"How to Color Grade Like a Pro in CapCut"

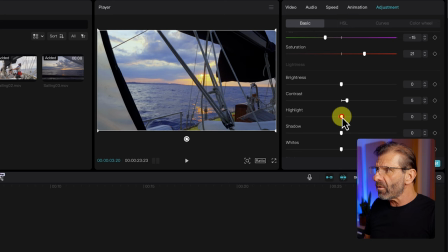So if we adjust the highlights down to the left and lower them, we're getting a little more detail here in the clouds. If we go all the way to the right, you know, the detail just evaporates completely and it just gets all washed out. So I usually take the highlights down, especially if there's a sky in the image and the shadows I might often take up a little bit and I do that so I can get a little more detail.
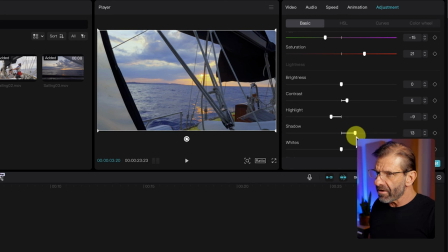Now there's not enough data here to get detail in this sail cover here, but we can adjust it a little bit and bring in a little more detail here. And what that also does, it allows us to make the whites pop a little bit. It just gave us more latitude to work with the whites. So just slide this white slider to the right a little bit and this white gets a little bit whiter and brighter and the blacks We want the actual blacks to be black black And so we just drag that down and that gives us a little more punch more contrast for reference Here's what
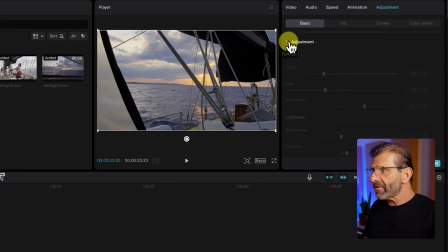the image looked like before color correction bam and then after it's a much more pleasant image Now there are a lot more things we can do illumination kind of adds a light to the image I don't usually mess with this, but just you see what it does It kind of brightens it up and lowers it like that it works similar to but different than the brightness slider and then we can sharpen it and make it a little more focused so there's more detail show up if i drag it all the way to
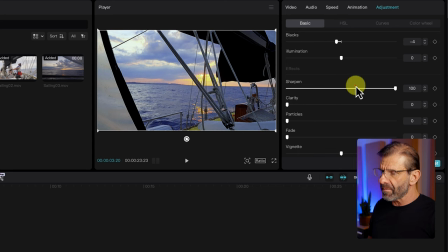the right you can see here where there's a lot of detail that pops up sliding clarity to the right makes things a little bit more defined you know if i go all the way to the right you can see oh it's pretty defined but it's kind of too harsh i don't usually mess with that particles gives you a look like that so it looks like it's film and if you're going for a film look that's kind of cool you can leave a little on
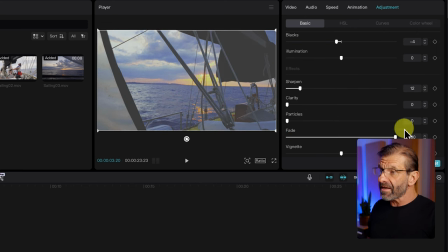there fade just fades the image out and makes it less contrasty It kind of puts almost like a layer of gray
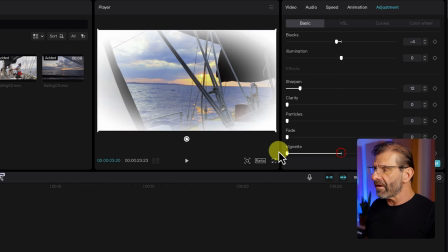over it and vignette. If you go to the left, you get a white vignette. To the right, you get a black vignette.
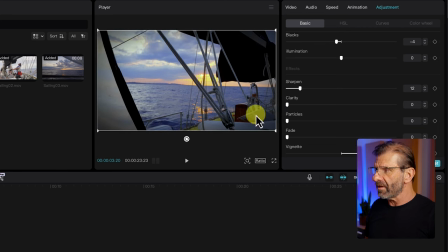And that actually looks kind of cool. It just draws a little more attention to the sun in the center. So I'm going to leave a little bit of vignette on there. And next, we have HSL. That stands for Hue, Saturation, and Luminance, or Brightness. This allows us to modify specific colors. It only gives us eight colors to mess with.
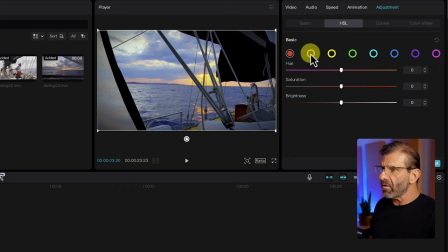But just to show you what it does, the sun is pretty vibrant here. so we could mess with the orange and maybe make the sun a little more saturated without messing with the other colors. We can just drag it up and like, oh, the sun's a little more saturated. I know the water here looks kind of blue, but it's actually more of a gray,
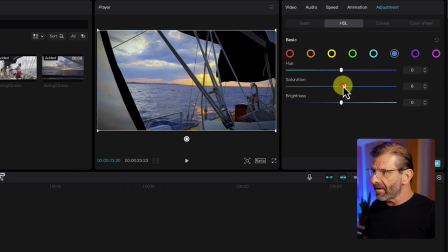so we can adjust the blue a tiny bit and try to saturate it a little more, and it's not really going to do too much, so I'm not going to mess with that. And we can maybe darken a little more to make it a little more ominous. But again, because it's not really a true blue, not much is happening.
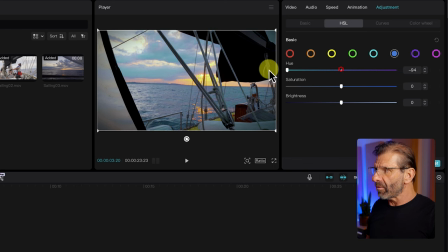We can also change the hue of the blue to make it a little bluer or make a little purpler, we're just going to leave these here.
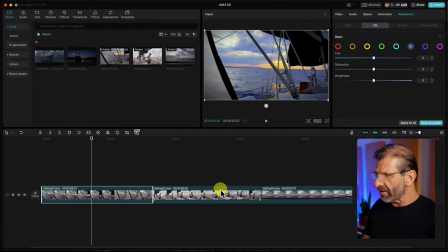There's another image after this where I can show you a little better. In fact, let's just look at that real quickly while we're in this mode.
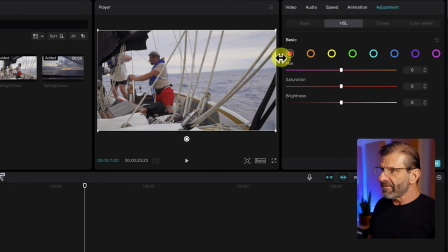So the only thing with a lot of color here are my swim trunks. And if I'm clicked on red, I can make those swim trunks like pop and look ridiculous, or I can just make them not stand out as much and just take it down there and make it a little darker so they don't distract from the rest of the image.
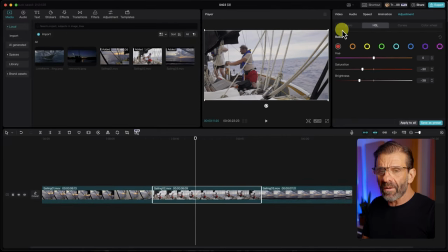So these are actually useful if you want one color to pop quite a bit. The last tab we're going to talk about here in the adjustment panel is the curves tab.
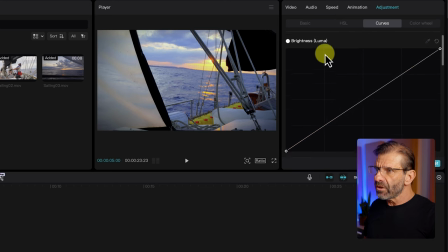And curves gives us four curves. We have luminance, brightness, red, green, and blue. These are allowing us to do similar things to what we've already done, but they give us more extreme control. So we're basically doing the same things we did in adjustment, but with curves.
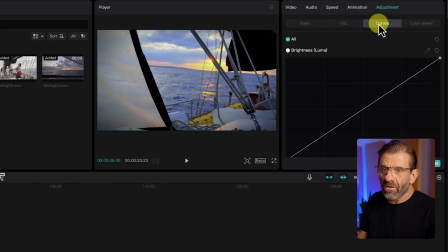And it looks like, oh no, it's so confusing and fancy. And what do I do? I almost never mess with the colored ones but I do mess with the luminance or the brightness one the top of the brightness curves is white the bottom is black so if I drag the left handle all the way up everything goes white and if I drag the right handle all the way
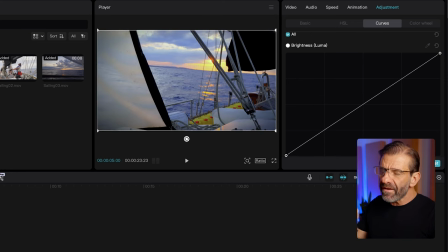down everything goes black or very close to it what is very common to do with this is to add a slight s curve so right here we make a slight s not a big one and that will give us a little bit of contrast and I usually go right around where these lines intersect here and I'll add a beat they call it and I'll add another one down here and I'll just lift this guy
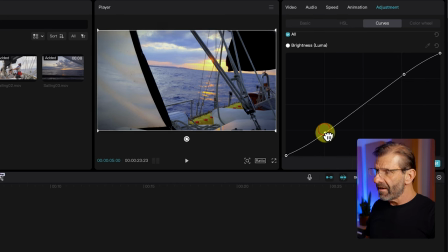up a tiny bit and this guy down a tiny bit and it adds just a little more pop to the image. That's something that is very common. That's the most basic thing you do with curves like that and if you turn it off it looks like that on.